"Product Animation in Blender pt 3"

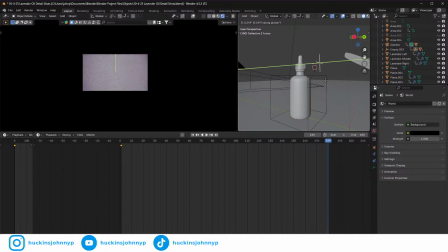[22:04]
So that's obviously totally not it.
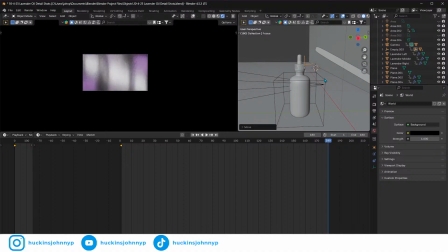I am kind of liking where this is at. Let's set this I.
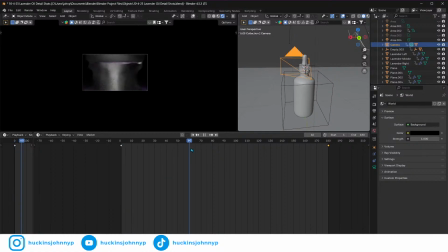[22:30]
And that might be a little bit better. And honestly, just even reversing that might be good.
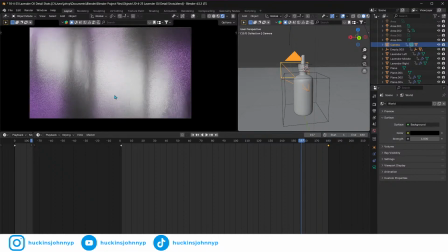[22:36]
Because it's just so ambiguous, right? You're just getting color and light.
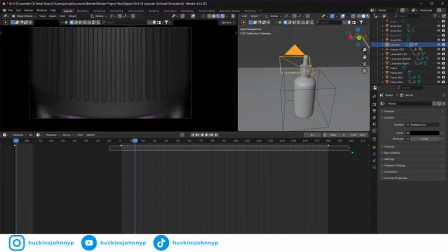[22:43]
And then another thing we can do is we can click on all of these keyframes, and then we can go to our graph editor. And I'll bring this back so you guys can see kind of what I'm doing here. If you're in portrait, let's go to our graph editor, and let's go to our Z location.
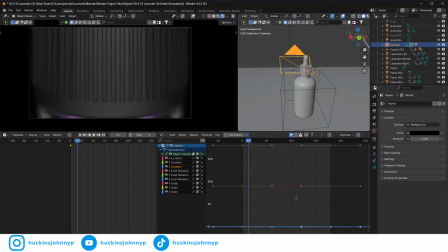[23:00]
Now we have that selected, tilde key, frame selected, and Alt drag. Middle mouse, Alt middle mouse drag. Oh no, Control middle mouse drag. Lets you make things tall and not tall.
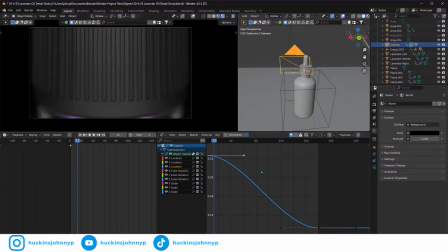[23:17]
It just gives you a little bit more of a visual representation. So we can take this back, and I kind of want that middle movement to be pretty quick,
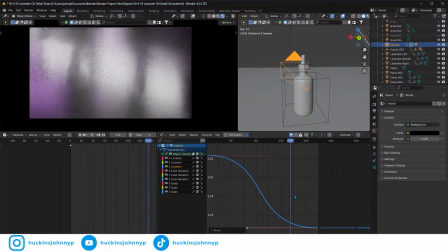[23:29]
and then settle down in pretty slowly. But I love that. See how we're getting like big splotches of color that are happening. This can also be an easy transition into another scene, maybe even on white, right? So this could be really cool.
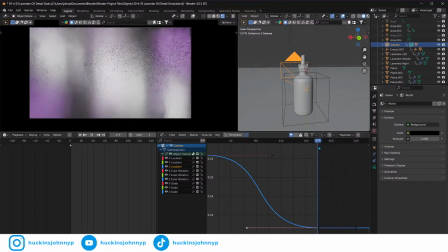[23:49]
I'm thinking I'm going to do this, and even if I reverse the footage in,
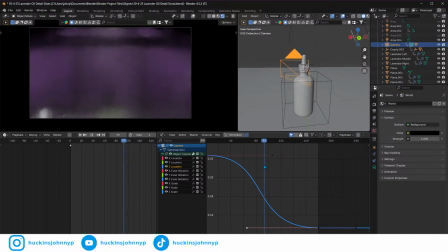[23:57]
like this is a white right there, we can have that be a line.
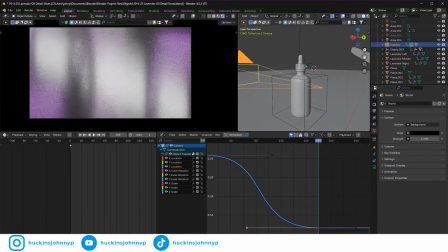[24:05]
So let's move this, because I really want this to land on frame
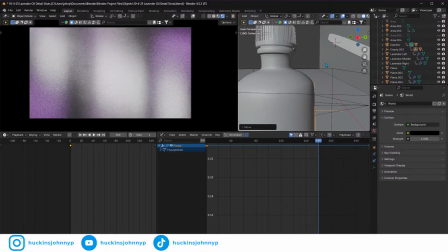set it to pi, like that.
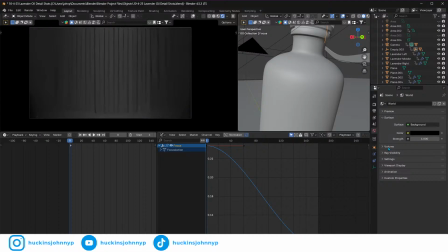[24:33]
Thank you for the subscription, I super appreciate it. Mr. Terry J, or Miss Terry J. Cousin Terry J is who it is.
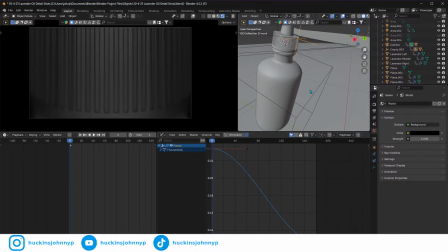[24:44]
Cousin Terry J, I appreciate the subscription. Let me know if you have any questions. I don't know if my Streamlabs chat is keeping up to date. If you guys are saying stuff, like, I'm only seeing one comment on there, so I apologize. I apologize if it's not actually showing me the comments.
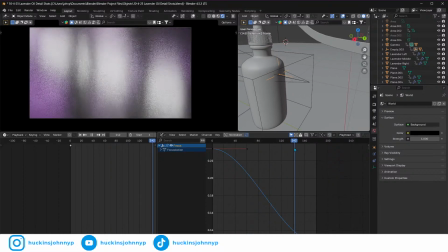[25:04]
I try not to look at it. I'm just trying to really get as creative as possible here.
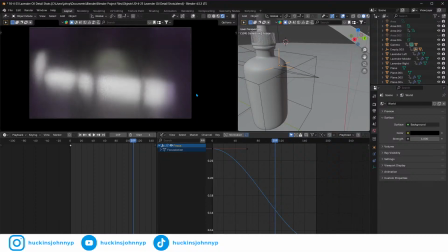[25:09]
But I'm loving a lot of this,
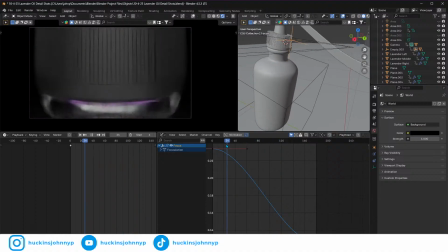[25:12]
because this will be fun to mess with in After Effects when we do go into the compositing.
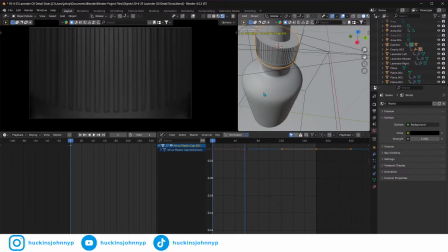[25:21]
Now, one thing I do want to do with this animation here, so we have an animation here. Let's switch this back to our timeline. We have the keyframes that are spinning this. Right now it's starting slow and then speeding up and then it's slowing down, but we're already looking away.
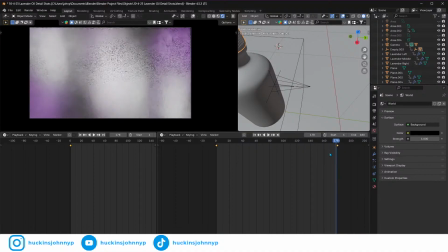[25:35]
So kind of what I want to do with this is, well, Control Z. I only want to select this last one,
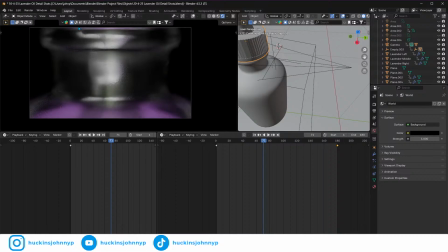[25:41]
and up until the very final frames that we're seeing that cap, I'm going to move the final frame to, or the keyframe to there, Q to nearest frame, that's fine,
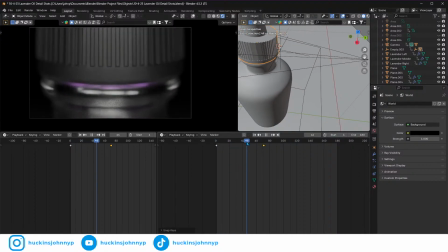[25:54]
and just get that spinning faster, because I think that will look a little bit more interesting, especially with motion blur, right?
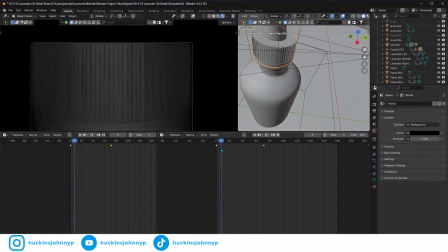[26:03]
If we add some motion blur to that. And then another thing we can do is we can select these, and we can set the interpolation to linear, and what that'll do is there is no easing.